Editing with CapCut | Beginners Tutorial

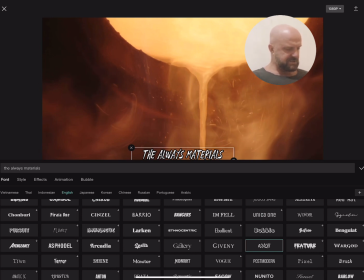[4:05]
And then I press style, spacing.
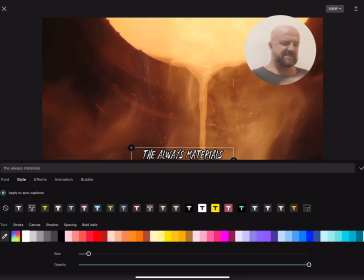[4:12]
I saw this guy do this on a video and he spaces the things because he says it's more cinematic.
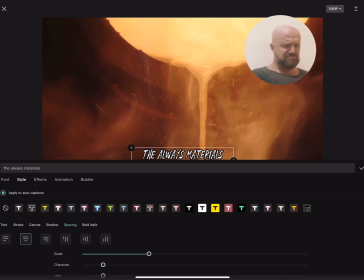[4:18]
And I'm like, all right, if you say so. And then I make it bold. Just because, like, isn't it better to be bigger?
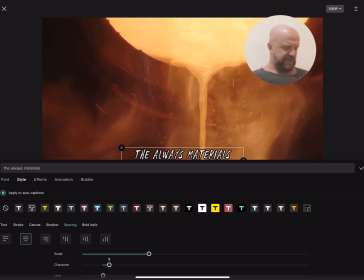[4:32]
And then, should we add a little shadow? Why not?
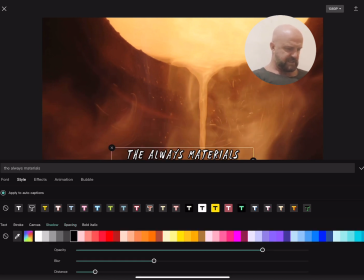[4:38]
Move the shadow a little bit further away. Oh, yes. And then, I like to put it in the middle.
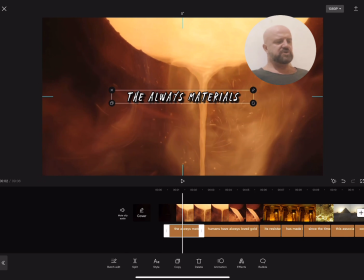[4:50]
Because the YouTube generated text will be at the bottom anyway if they want to. So, anyway. the thing that's really stupid about CapCut is you
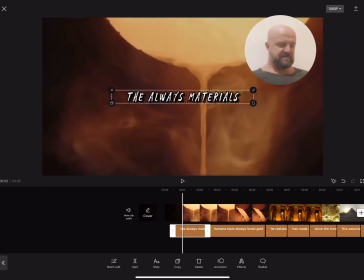[5:05]
can't batch edit the transitions. Please, if there's a way to do this, please let me know in the comments. Because I've Googled it, I've tried it, I can't find a way to do it.
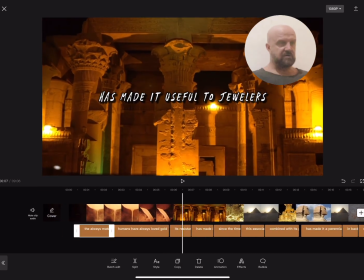[5:19]
The only way to do it is to manually click on every single thing, which is super annoying.
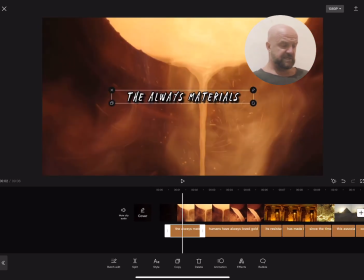[5:26]
So I tend to not even worry about transitions at this stage until they work it out.
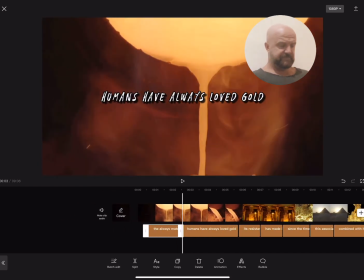[5:30]
If you're from CapCut, get it together. Sort your shit out.
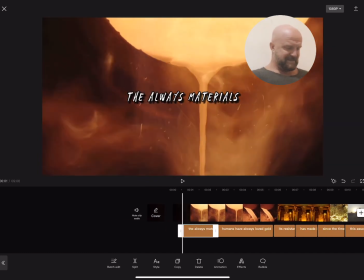[5:35]
I know it's free, but are we asking for too much?
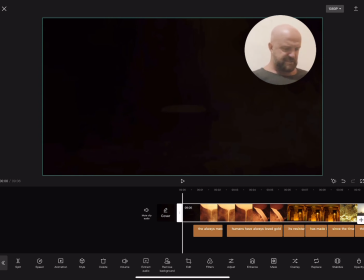[5:41]
So yeah, the transitions, the way you do transitions is you click on the clip.
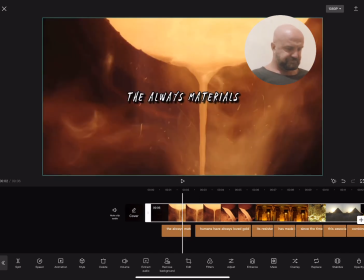[5:48]
This is all just one clip because I've just imported it.
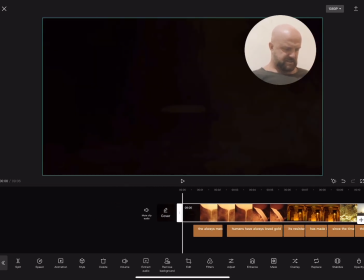[5:53]
And then you press, where is it? Effects.
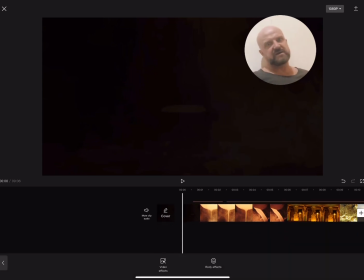[5:59]
And then you press video effects. There's so many video effects and they're so cool.
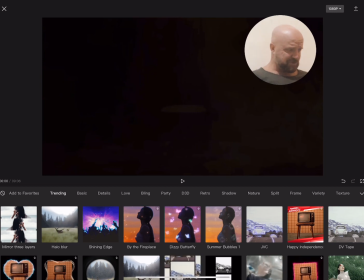[6:06]
And they keep adding to them all the time. This mirror three layers one is new.
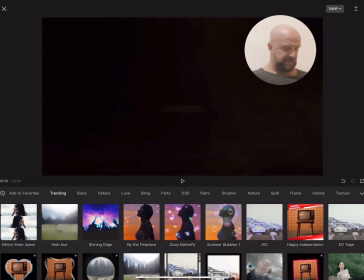[6:11]
One of my favorites is rolling film. I like black and white film.
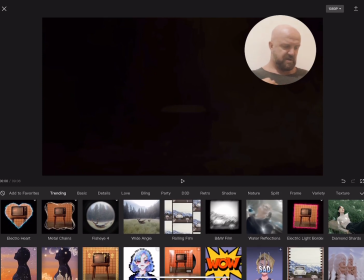[6:17]
I like to actually press retro, and all the retro ones I just love,
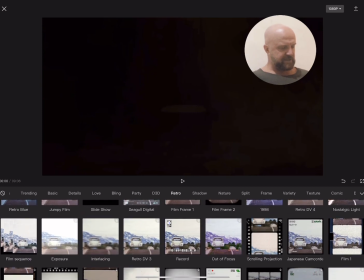[6:24]
including this cool thing that I always start my videos with, TV on.
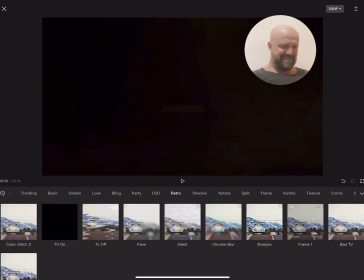[6:31]
And then it just clicks on.
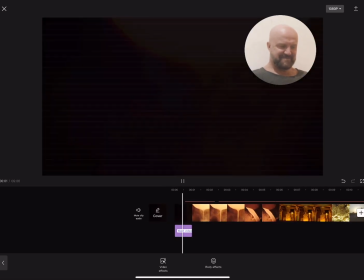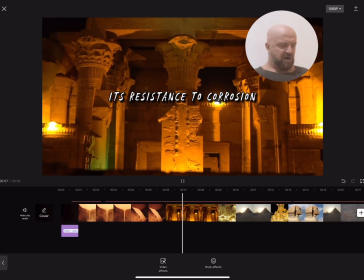[6:40] The always materials. I wish I didn't use so much text. Humans have always loved gold. Its resistance to corrosion has made it useful to jewelers since the time of the first pharaoh.
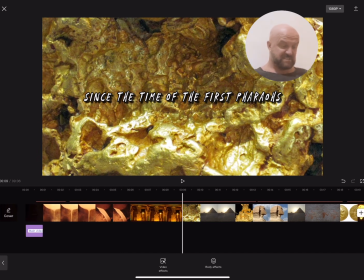[6:45]
It should be one word at a time, like a lyric video. They actually have lyrics to text, but I'm not sure what the difference is at this point.
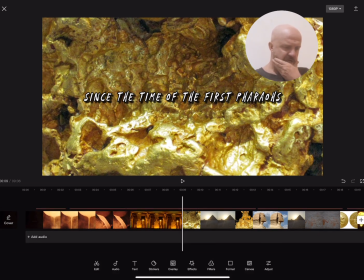[6:58]
So I have worked out a way to do it. But am I going to do it? No. I'm tired.
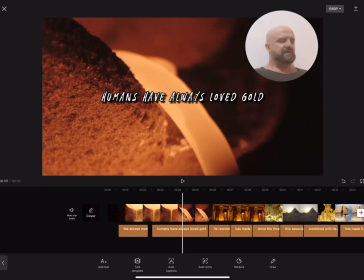[7:03]
It's late. I just want to crank this one out, like an hour.
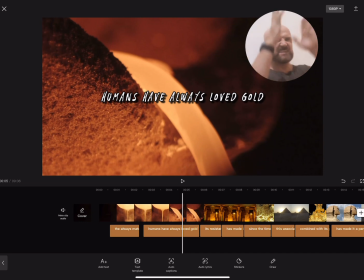[7:08]
So I'm not going to bother. But what you can do is basically copy it and then you cut it up so that they come up one at a time. But let's not worry about that. Let's just add transitions and check the text.
The always materials.
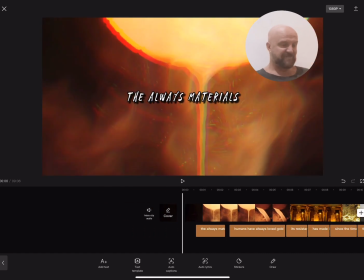[7:21] Humans have always loved gold. Its resistance to corrosion.
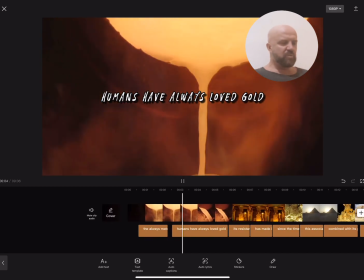[7:26] The always materials. Humans have always loved gold.
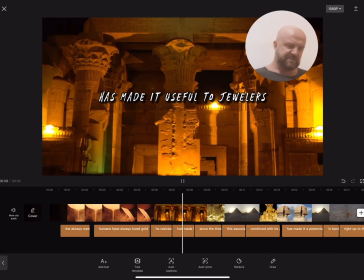[7:30] Its resistance to corrosion has made it useful to jewelers since the time. Made it useful to jewelers.
It's too wordy, so I just delete has made it,
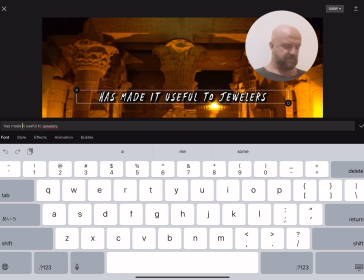[7:41]
and then it's just useful to jewelers comes up.
The always materials.
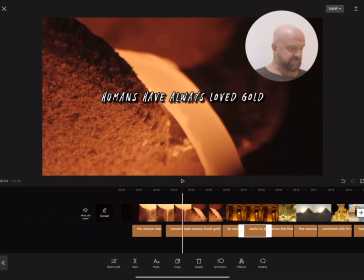[7:48] Humans have.
I'm just going to delete humans have and just have always loved gold.
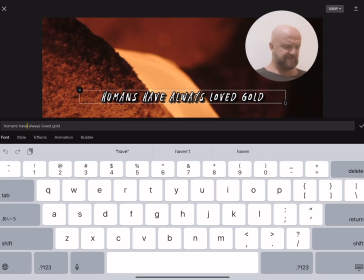[7:54]
Do you know what I mean? Because you can only read so much on the screen. So I'm just going to have a little bit. I'm even going to take away its.
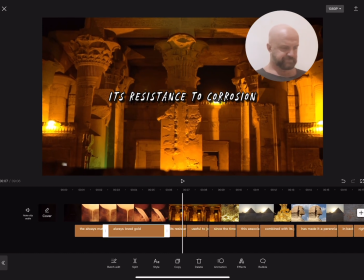[8:02]
So it just says resistance to corrosion.
Corrosion has made it useful to jewelers since the time of the first pharaohs.